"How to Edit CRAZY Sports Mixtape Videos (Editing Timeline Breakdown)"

In this video, I'm going to be breaking down and reviewing one of my most viewed basketball reels that I've posted on my Instagram.
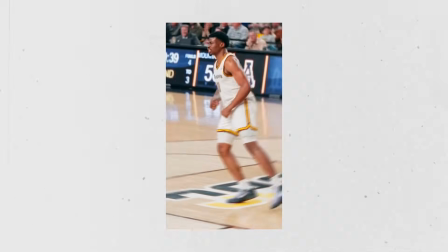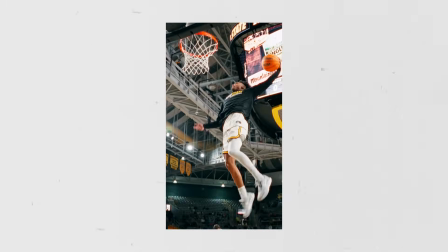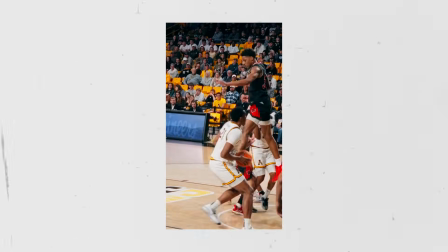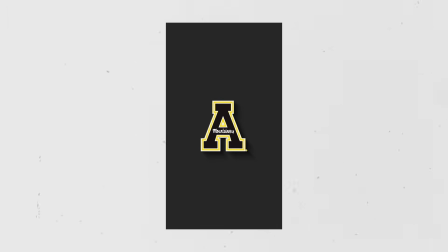What's up, my name is Eli Clark. I'm a sports videographer and creative at App State. In this video, I'm going to be going through and breaking down the timeline for one of my most popular Instagram reels.
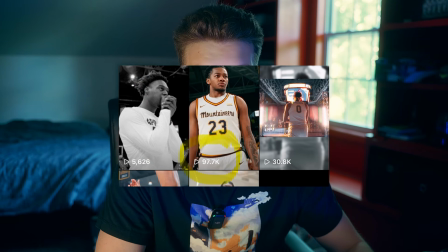(0:43)
This video has almost 100K views on Instagram, so it did pretty well. This video was a recap of the conference championship that App State won in basketball, so I knew that I wanted it to be quick, have quick cuts, and beat to a trendy song. This video has been edited mostly in DaVinci Resolve, but if you're a Premiere user, don't worry, all these techniques and same things can be applied in Premiere. None of these are just specific to DaVinci Resolve. Some of the clips have been edited in After Effects if they have more VFX in them, but I'll let you know which clips have been done in After Effects. If you want any tutorials on the effects that you see in this video, just let me know in the comments because I do plan on making a few tutorials on some of these effects.
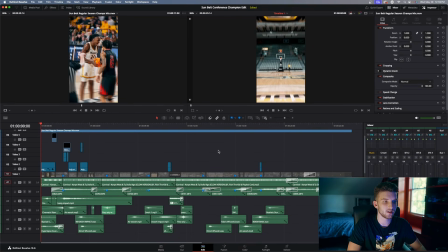(1:23)
So hopping right here to DaVinci, you can see I have my timeline right here, and then I have the project window right here. If I scroll up here, I have my final video, my final rendered video up here, and I've just turned these clips off so that it's not too intensive on my computer.
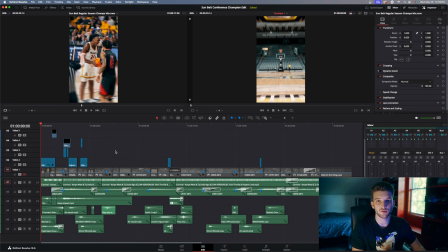(1:37)
But to start this video, I knew I wanted to have something quick, something that caught the viewer's attention, and I thought what better way to do that than a hyperlapse. So if I play this right here, you can see this is the hyperlapse right here. It's just quick.
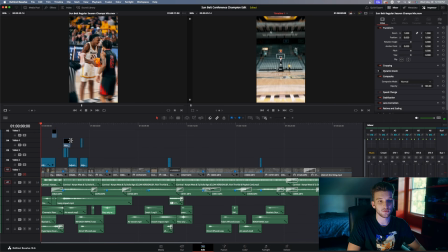(1:51)
The hyperlapse in total is like a second long. So if you don't know what a hyperlapse is, basically you just take a picture, take a step forward, take a picture, and you keep the same part in the frame in the same, like in the center of the frame basically.
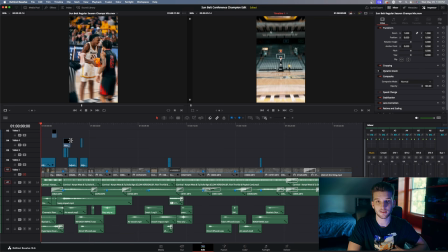(2:05)
If that doesn't make sense, there's a bunch of tutorials on YouTube. I've even made a tutorial, but I might make an updated one for those of you that are curious. But it's a good way to just catch the attention of the viewer so that they watch throughout the entire video.
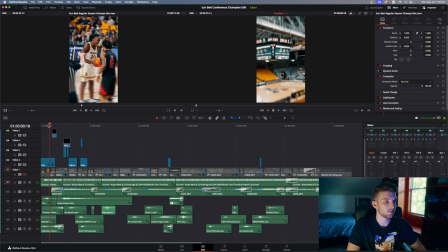(2:17)
You want to have something that they're just like, wow, at the beginning of the video. So for this hyperlapse, I have this adjustment layer right here, and all this is doing is adding a zoom blur. Now, zoom blur is not in Premiere, but I know it's in After Effects, and that's one thing I like about DaVinci is that it has a lot of these effects already built into it.
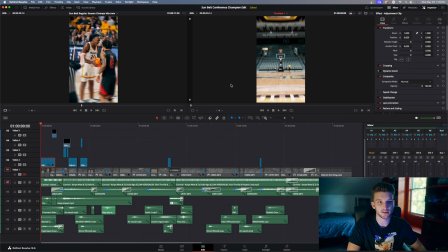(2:34)
But all that is this little blur on the edge that you can see here. And then that is it for the intro of this video. So what I do to transition to the next clip is I add this overlay right here. This is a really subtle overlay. You can see the arrow right here and just the little flares, but subtle, but it does make a little bit of a difference.
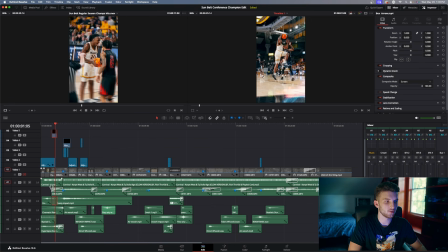(2:54)
And then we get right into the first clip. So this first clip, I knew I wanted it to hit on the beat drop. This is probably my favorite clip from all the clips that I had. It's just a big dunk, and you want to start with a highlight play. Not always, but a lot of the times I like to start one of the biggest plays so that, like I said, it catches the attention and engages the attention of the viewer.
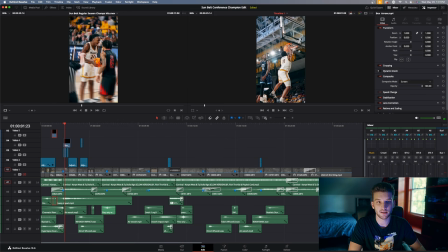(3:14)
So I have this speed ramped right here, and then on the beat drop, you can see it speeds back up into the dunk, and then we have a shake right there too. So if I play it in full speed, you can see that's it right there. And then I have another overlay to transition into his reaction.
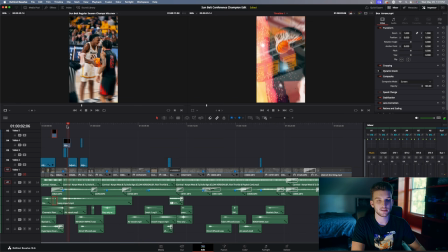(3:31)
So if I go frame by frame, you can see it zooms, and then there's an overlay, and then we keep zooming into his reaction. We have a zoom in on the dunk, or on the end of that dunk, and then we zoom into his reaction.
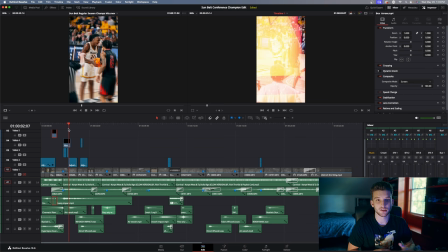(3:46)
I like to kind of go big play reaction, just because the reaction clips really just shows the emotion of whatever sport you're filming. So right here, I just have him kind of flexing and yelling, and this actually wasn't from the dunk that you just saw.
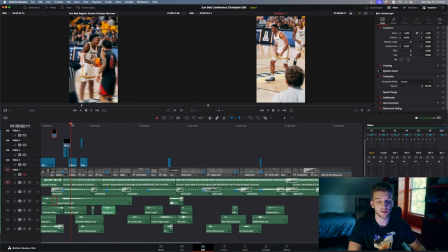(4:02)
This was from a different play. I don't even remember what it was. I think it was like a layup or something. But you would never know that if I didn't just sit here and tell you that.
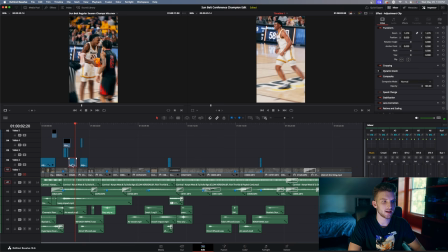(4:08)
And then the other thing I did on this clip is I added this adjustment layer right here and added a radial blur. So it just gives a little bit of a blur to the outside of this clip and keeps his face in the center of that blur.
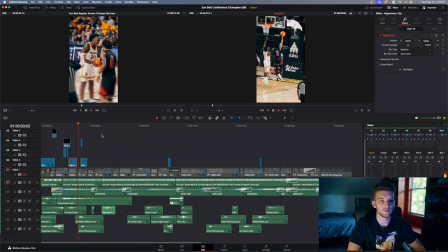(4:20)
Then we cut right to the next clip, and this is just a block. So you can see we have this normal speed, and then right on the block, I have a shake right here. And then we also zoom and slow down the clip. So if I play this full speed, you can see shake, zoom, and slow down.
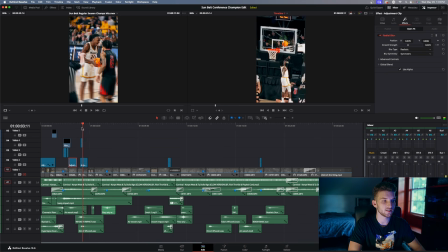(4:38)
It's really quick, but it's a cool looking effect, especially on the impact when you zoom and then slow it down. Now getting into this next clip, this is the first clip that was edited in After Effects. So all I did was export a ProRes file from DaVinci Resolve into After Effects and then back into DaVinci Resolve.
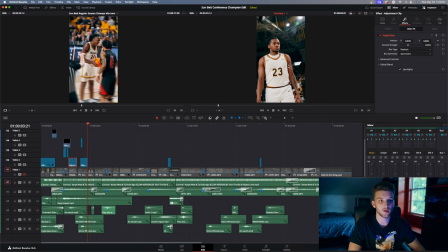(4:56)
So All I did here was content aware fill his jersey, so where it says Mountaineers, now it has nothing, and then I just have this right on very quickly, so you can see it writes on, and then it's gonna flash off, flash back on, and then stay on.
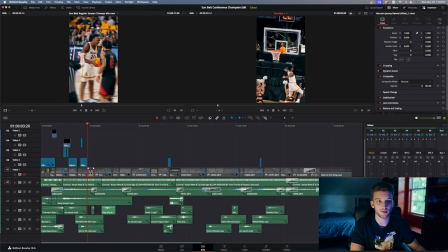(5:14)
And all this clip was a clip of him just walking out of a timeout or something slowed down, but adding that Mountaineers logo flash and logo right on just adds a little bit of spice to the video. So you can see it full speed right there. And then we get right into this next clip.
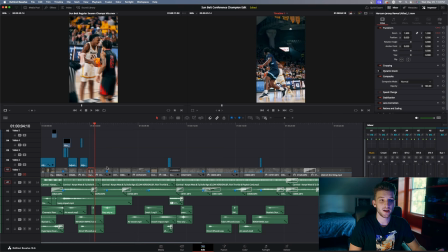(5:30)
So this clip is just a behind the back pass to a layup, but the layup wasn't too exciting, but the behind the back pass was obviously really cool right there. So all I did was speed ramp this so you can see it slows down when he does the behind the back pass. And then I cut it right here because the layup, nobody really cares about the layup.
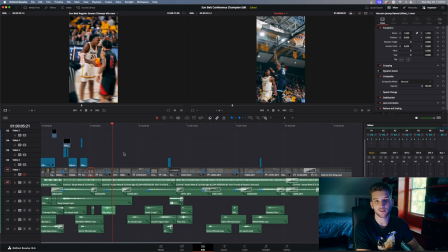(5:49)
Everybody just cares about the pass. If it was like a crazy dunk or something, maybe I would have let it play out, but I want to keep this video really short, really sweet, and just I want to keep all the clips relatively the same length.
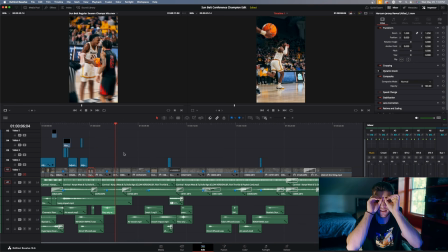(5:59)
So I cut to his reaction after the pass of him going like this, and then just kind of add a zoom so you can see it starts there.
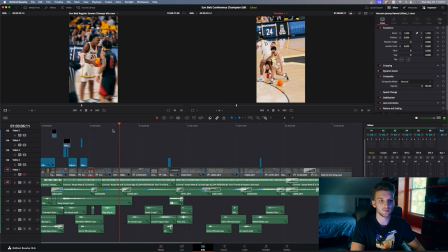(6:08)
And if I go frame by frame, we zoom into him, you know, doing whatever this is. Then we get into this next clip. This clip was a step back three, and he did make it. But like I said with the pass, I didn't want to keep following the ball throughout this whole clip because it just makes the clip longer than it needs to be.
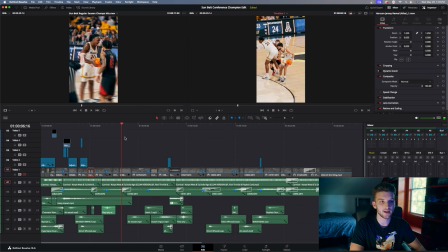(6:26)
So I have him doing the step back and then releasing the ball. And then what I do is cut to this next clip of him shooting from almost the exact same position, except this angle was up from somewhere in the stands, and this angle I was sitting on the baseline.
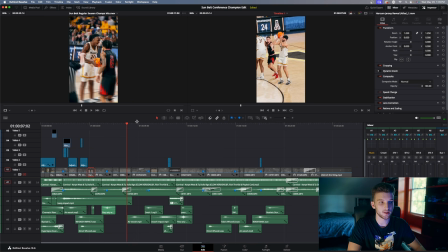(6:42)
Now these are two different games. As you can see, he's wearing a black jersey and this guy's wearing a navy blue jersey. But once again, like I said, if I didn't just sit here and tell you that, you probably would have never known. So I just have him releasing the ball here, and then I have him starting a shooting motion and releasing the ball here.
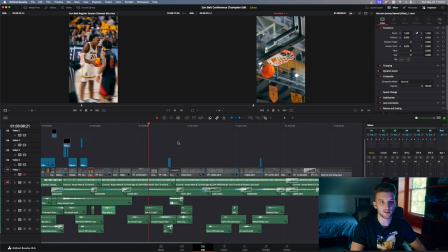(6:58)
So if I play this all the way through, you can see that's what that looks like, and then I just slow it down when it swishes. Now this next clip is one of my favorite parts of the video, and all it is Donovan just going like this, holding up three and doing a three-point celebration.
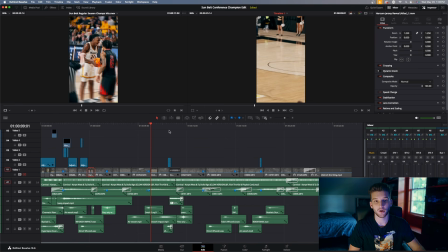(7:13)
It wasn't speed ramped, it wasn't anything, but I added a content aware fill right here. So you can see the lines look a little bit wonky in some places, and that's because of the content aware fill. Obviously it's not going to be perfect, but with how fast the video is, you would never know if I didn't tell you.
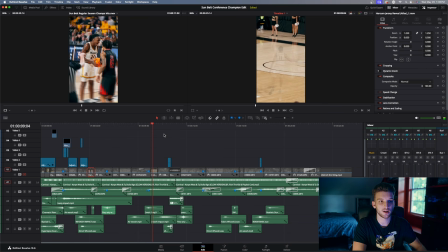(7:28)
So all it is right here, if I go frame by frame, you can see I have him just fade on, and once again it's just a subtle little effect that people are like, whoa, like what just happened? If I play this full speed, you can see it fades on right there, and then we go straight into this dunk and warm-ups,
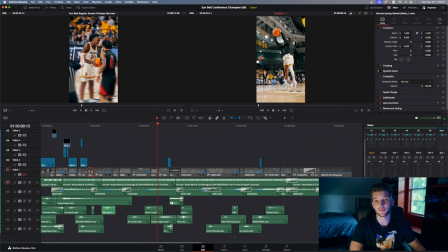(7:45)
and this is just a little windmill dunk from this guy. He's like 5'9", 5'10", so it looks a lot better than like a 6'10", 6'11" dude doing it. But I just did a little speed ramp there, and then on this hit, like on the dunk, I add a shake into the next clip,
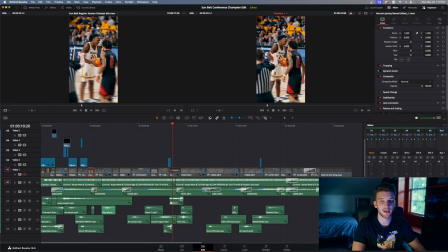(8:03)
and then there is a flash here and a radio blur. So this is actually baked into the clip, so I have a radio blur here, and then we have flashes also.